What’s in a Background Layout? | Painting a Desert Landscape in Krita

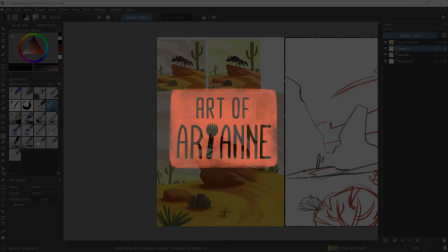[0:00]
Hello there! In this video, I'll be painting this desert landscape in Krita.
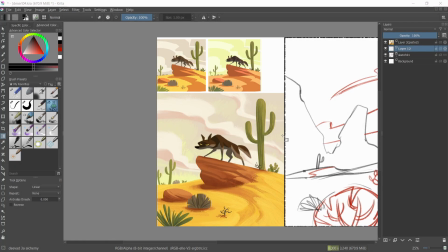[0:05]
Here's the first version next to the new sketch. That one was drawn for posting on Instagram.
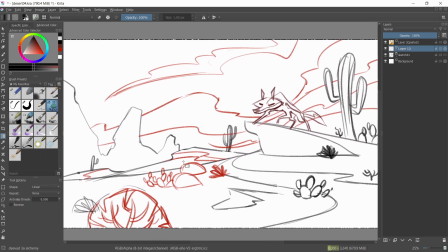[0:11]
This time, I want to convert the scene into a background layout so the new sketch is on a wider 16 by 9 ratio.
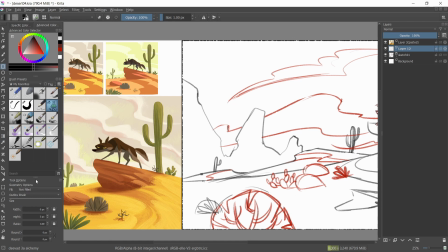[0:19]
To answer the question in the title, a background layout is usually the line art of a background for animation.
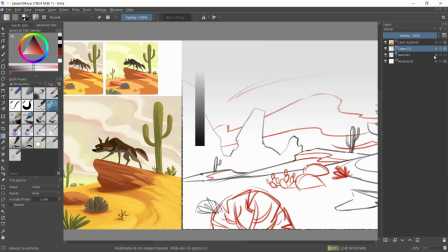[0:26]
Nowadays, depending on the art direction, background layouts are also rendered with textures and lighting, practically a black and white painting. I took a CGMA class last year on drawing background layouts,
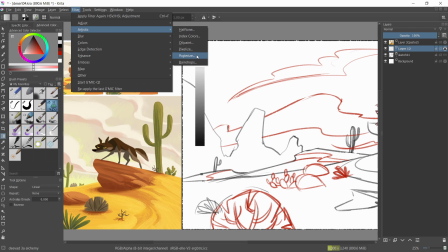[0:39]
so that's my very simplified personal understanding from how my instructor explained it.
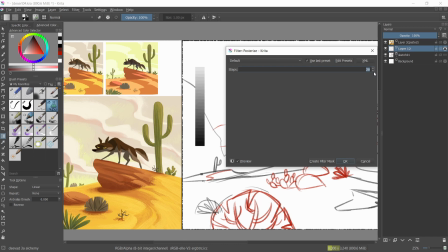[0:45]
Taking what I learned from that class, I rendered this in black and white first before adding color.
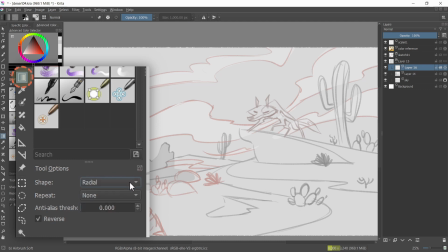[0:51]
With the gradient tool, tool, I established the general lighting direction with the radial gradient.
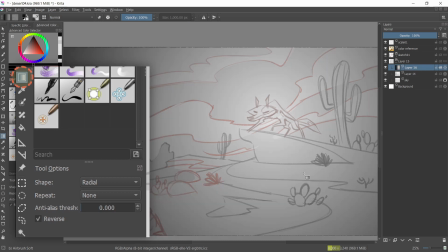[0:57]
While that checkbox saying reverse is ticked on, the gradient is transparent at its center.
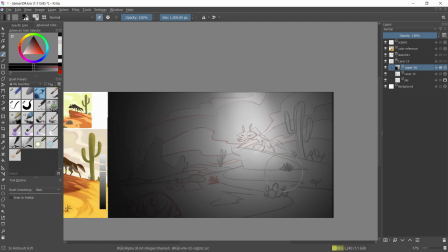[1:03]
Then I erased any excess to push the darkness away. But it doesn't erase the darkness in my heart.
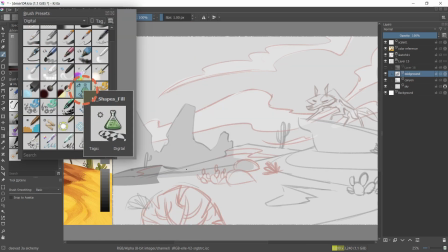[1:09]
I filled in the major shapes with the shapes fill brush, which is a default critter brush. It acts like a lasso tool without the step of using a bucket tool.
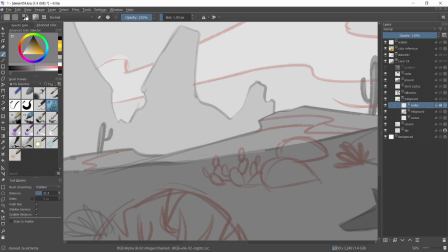[1:18]
The color is already applied as the brush is dragged along the
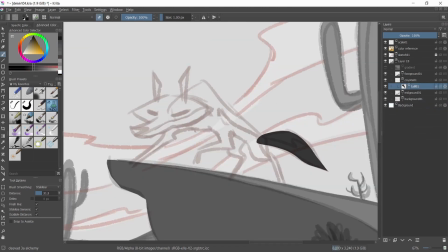[1:24]
coyote pose is essentially the same as the original this stalking prowling
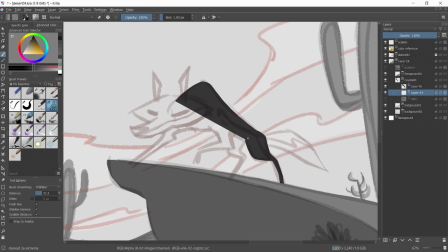[1:29]
pose in case i rig and animate this again i divvied the limbs up into their own
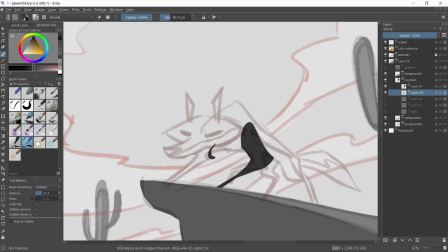[1:34]
layers i didn't copy and paste the original coyote because there were subtle differences
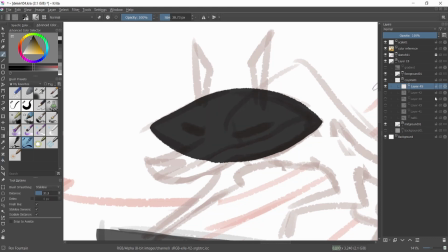[1:39]
that i wanted to implement it's slightly looking towards the foreground now and the pose is sleeker with
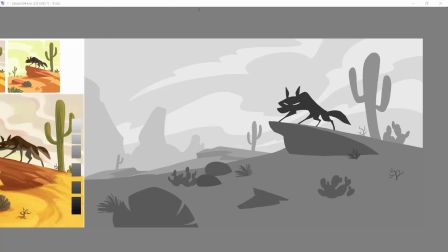[1:45]
harsher angles i split the value scale apart to visually divide it among the layers. As the focal point of the scene, the coyote will have the darkest values to contrast it against the lightness of the sky. Then the middle grounds lighten up as atmospheric perspective fades the landscape away.
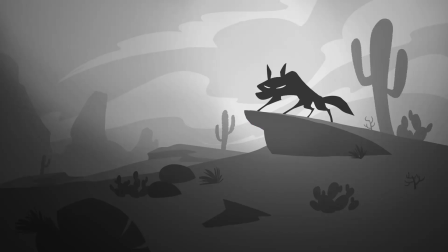[2:03]
Here's how the values look so far with that initial gradient. I saved this into its own layer to remind myself of the target values.
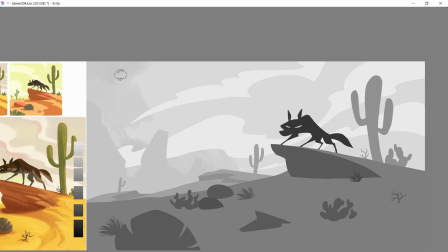[2:12]
But spoilers, I didn't strictly follow it as I realized some new lighting tricks along the way. I proceeded to paint the textures and details in, starting with the background.
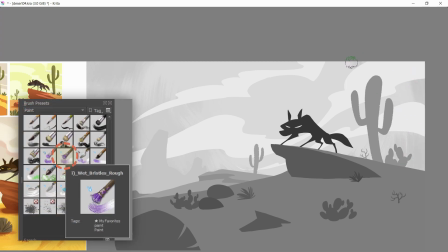[2:23]
The sky is roughly painted with the default brush called Wet Bristles Ruff, which is under the Paint category.
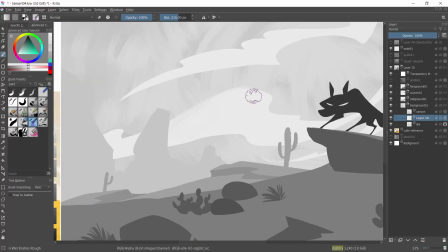[2:30]
This brush has some smudgy blending properties, good for softening the clouds up too.
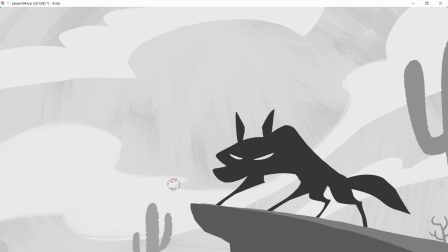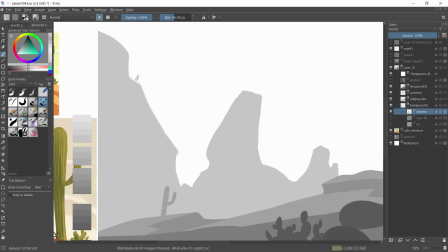[2:44]
I used another default brush for these canyon edges, the Bristles Flat Ruff from the Paint category. Painting edges with this leaves behind these stray lines for controlled imperfections on a geometric style.
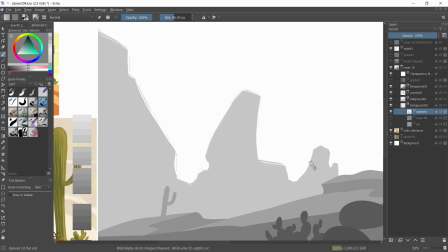[2:58]
They could be attributed to heat distortion in the distance, but in general, I like painting this effect on anything in Krita.
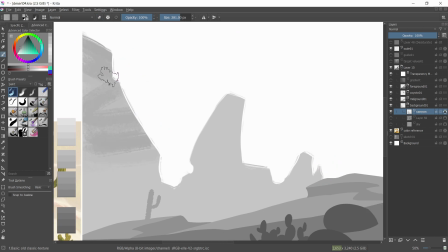[3:07]
This new brush is a texture brush from a concept art pack by Piteo. Link in the description. Anything rocky in this painting will have a passive texture with this brush.
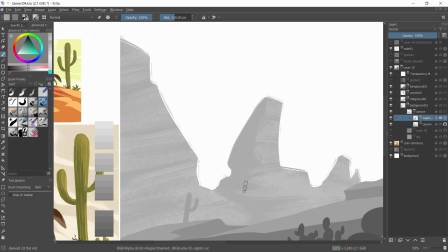[3:21]
added some shadows on the canyon and some bloom light from the sky
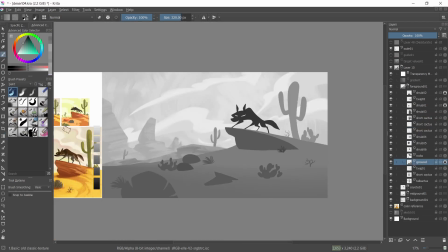[3:29]
for the foreground I again use the gradient to establish the general shading I work with the tones to sculpt how the sand
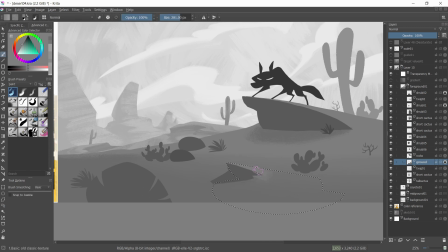[3:36]
flows sand may be coarse and rough and it gets everywhere but it can be made interesting by imagining
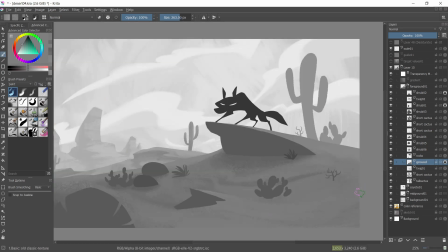[3:44]
sand like their waves flowing around the plants and rocks If there's dull space, I can cover that area with a wave of sand to make the ground more dynamic. At this point, I'm not following the target values anymore.
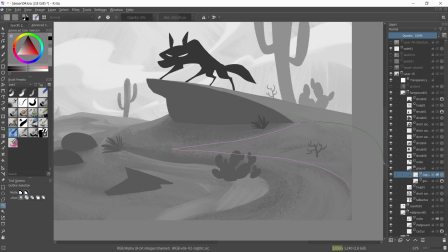[3:57]
I went rogue by introducing a lighter tone to build contrast on the foreground.
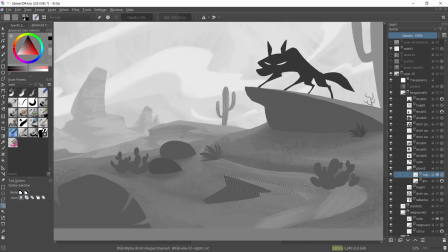[4:02]
I lassoed a selection, then brushed in on areas where the lighting would peak on the sand, especially on this smaller rock.
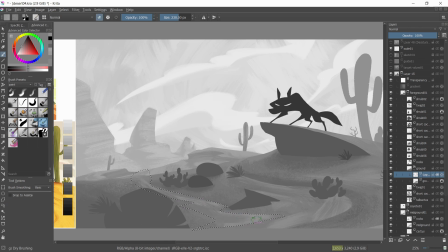[4:10]
I started painting from one edge of a lasso selection, then let the highlight fade to the other edge. painted in the shadows casted by the rocks.
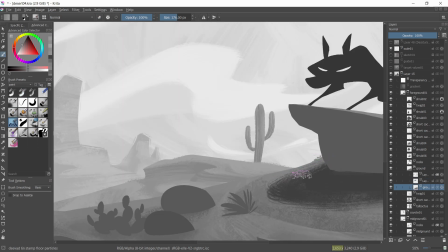[4:22]
David Revoi's brush set has this battery particle brush. That's another link in the description.
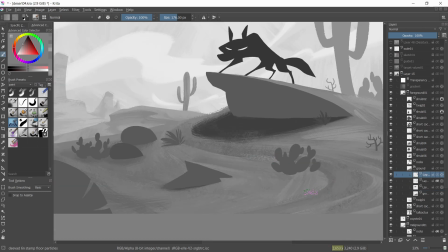[4:28]
I sprinkled it here and there to make it look like patches of sand where wind had gusted over.
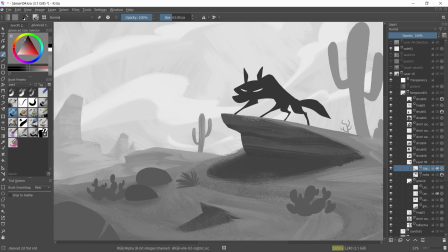[4:35]
Like the canyons, I did a texture pass over these foreground rocks, then brushed in the shading and sandstone banding.
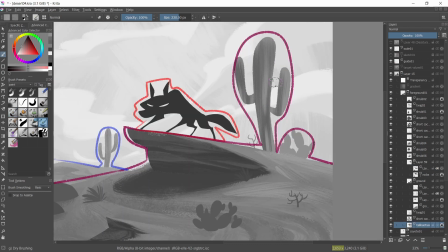[4:45]
With the major shapes done, I could focus on the specific details which are the plants.
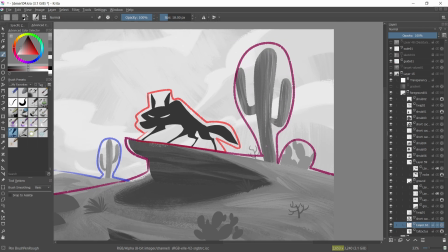[4:50]
It's best to go from general to specific. Work on the big picture first.
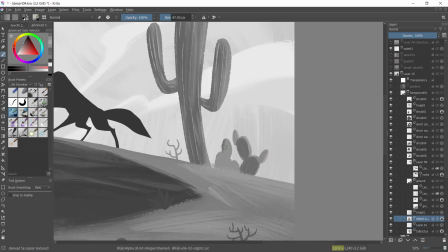[4:55]
Otherwise, going ham on a small asset might make it too much work than it's worth. It would look out of place amongst the established art direction.
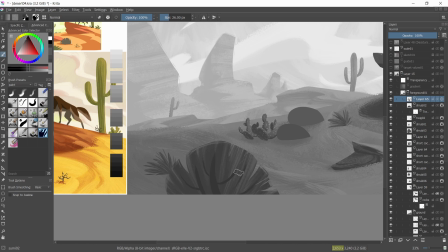[5:07]
When populating a layout with repetitive details like plants, there's a rule called big, medium, small.
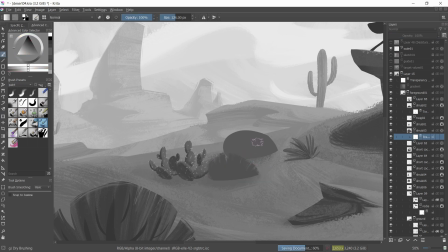[5:14]
Following this helps diversify the details. So there's a big shrub in the foreground, and small and medium shrubs a bit further away.
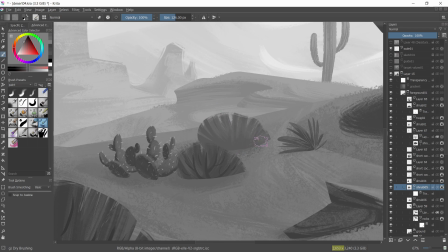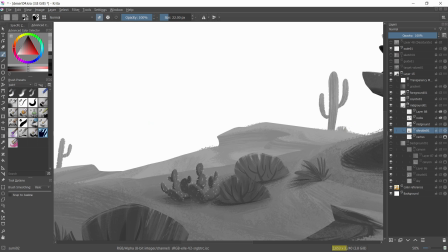[5:29]
Added some even tinier plants on the mid-ground.
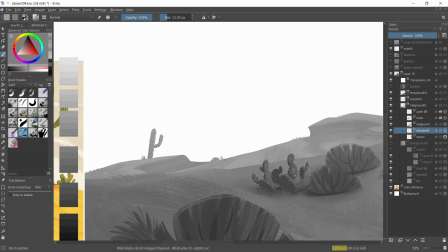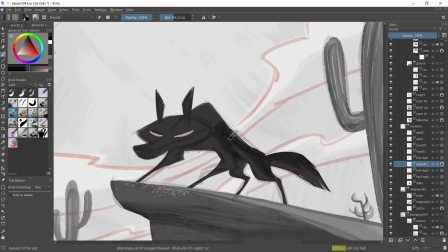[5:39]
And the last of the textures is the coating on the coyote. I already applied the dry brush treatment on its outline, and the effect makes it look ragged and dangerous.
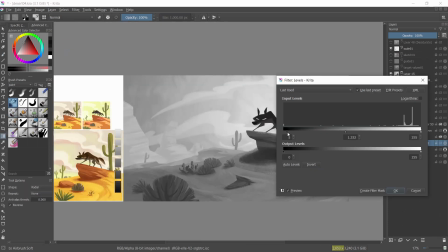[5:52]
Every acid is textured, time to refine the lighting.
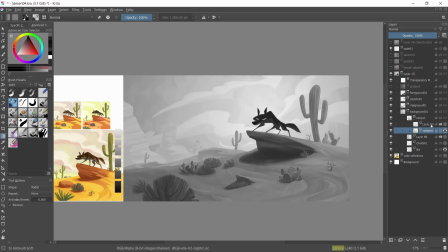[5:56]
I adjusted the levels to improve the contrast, and instead of relying on that master gradient, I gave each plane their own gradient for more control.
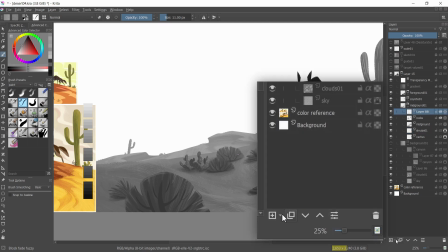[6:06]
Krita's adjustment layers are called filter layers. They can be created by going to this menu next to the add layer button and choosing filter layer.
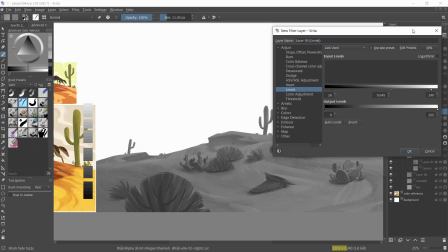[6:15]
On the popup, the level controls are under the adjust category. So that's for improving the contrast on the textures.
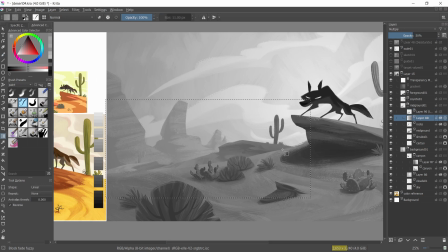[6:23]
To give this plane a push from the background, I added a linear gradient set to multiply.
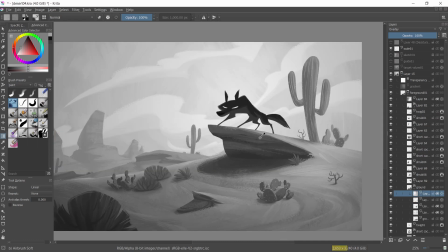[6:30]
Another coat of highlight on the foreground. In a cinematic composition, the focal point is supposed to anchor the eyes to the scene first.
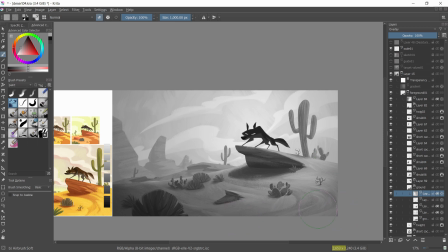[6:38]
That's the coyote. Then the highlights on the slope is a factor for guiding the eyes across the rest of the composition.
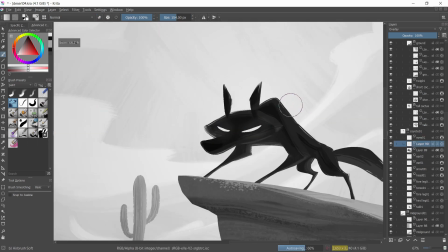[6:46]
After shading the coyote, I gave it glowing eyes as if it wasn't menacing enough.
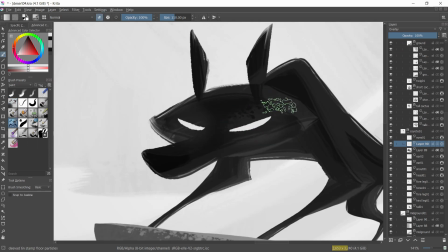[6:52]
Just a hint that this isn't a normal coyote.
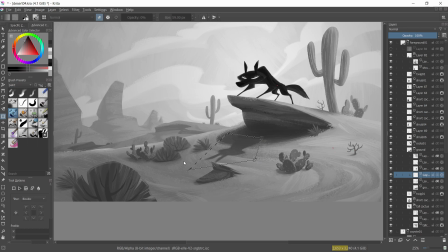[6:59]
I gave it a cast shadow to stay consistent with the rock's cast shadow.
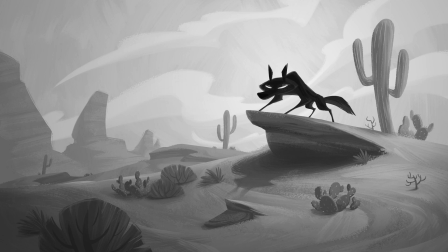[7:04]
Here's the black and white layout. In a studio pipeline, the layout artist would hand this over to a background colorist.
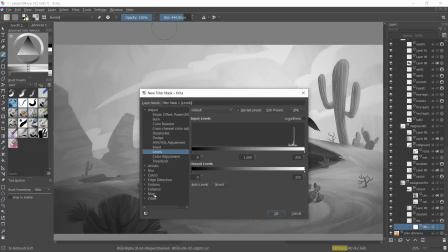[7:12]
But I'll do that job myself. To color over black and white, I made a filter mask called Gradient Maps which is under the map category.
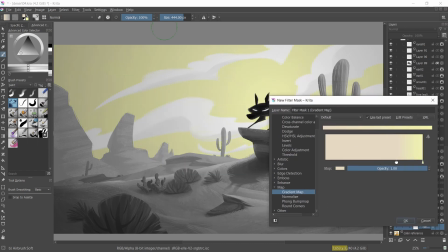[7:21]
This lets me assign two colors to the value spectrum of a layer.
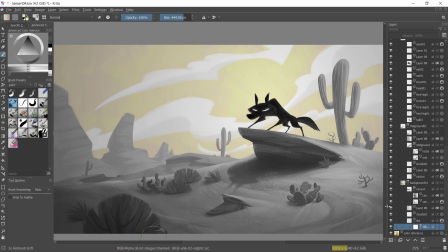[7:26]
For the sky, I gave the darker grays a pinkish hue while the lighter grays have a greenish hue. The gradient map does a good job of adding colors. On its own, it still looks flat.
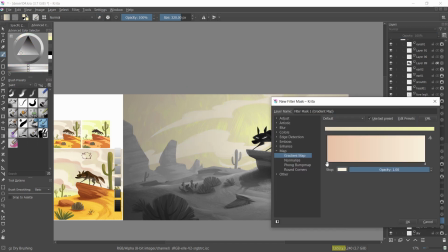[7:37]
They needed some extra layers of texture and soft lighting. If the colors weren't showing, I just slid the nodes to fix that.
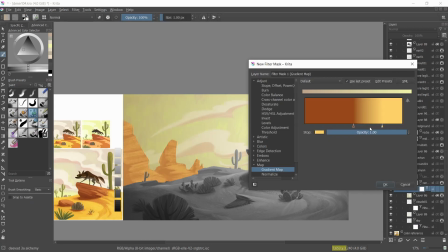[7:46]
So to reiterate, the steps in this coloring phase was to set the gradient map,
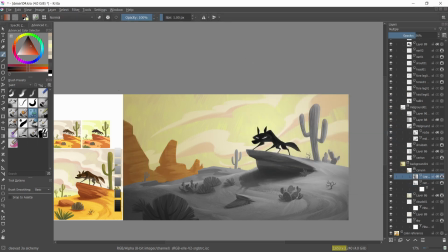[7:51]
then color that gradient layer, the gradient layer that I'm using for shading.
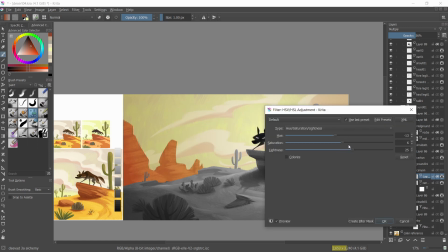[7:56]
I went for warm reddish hues on them. These hues trick the values into looking like it's not that dark.
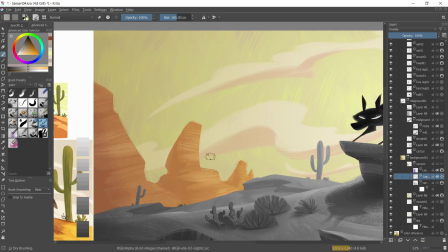[8:03]
If I lose any textures, or if the colors aren't dynamic enough, I make another layers for fixes and additions.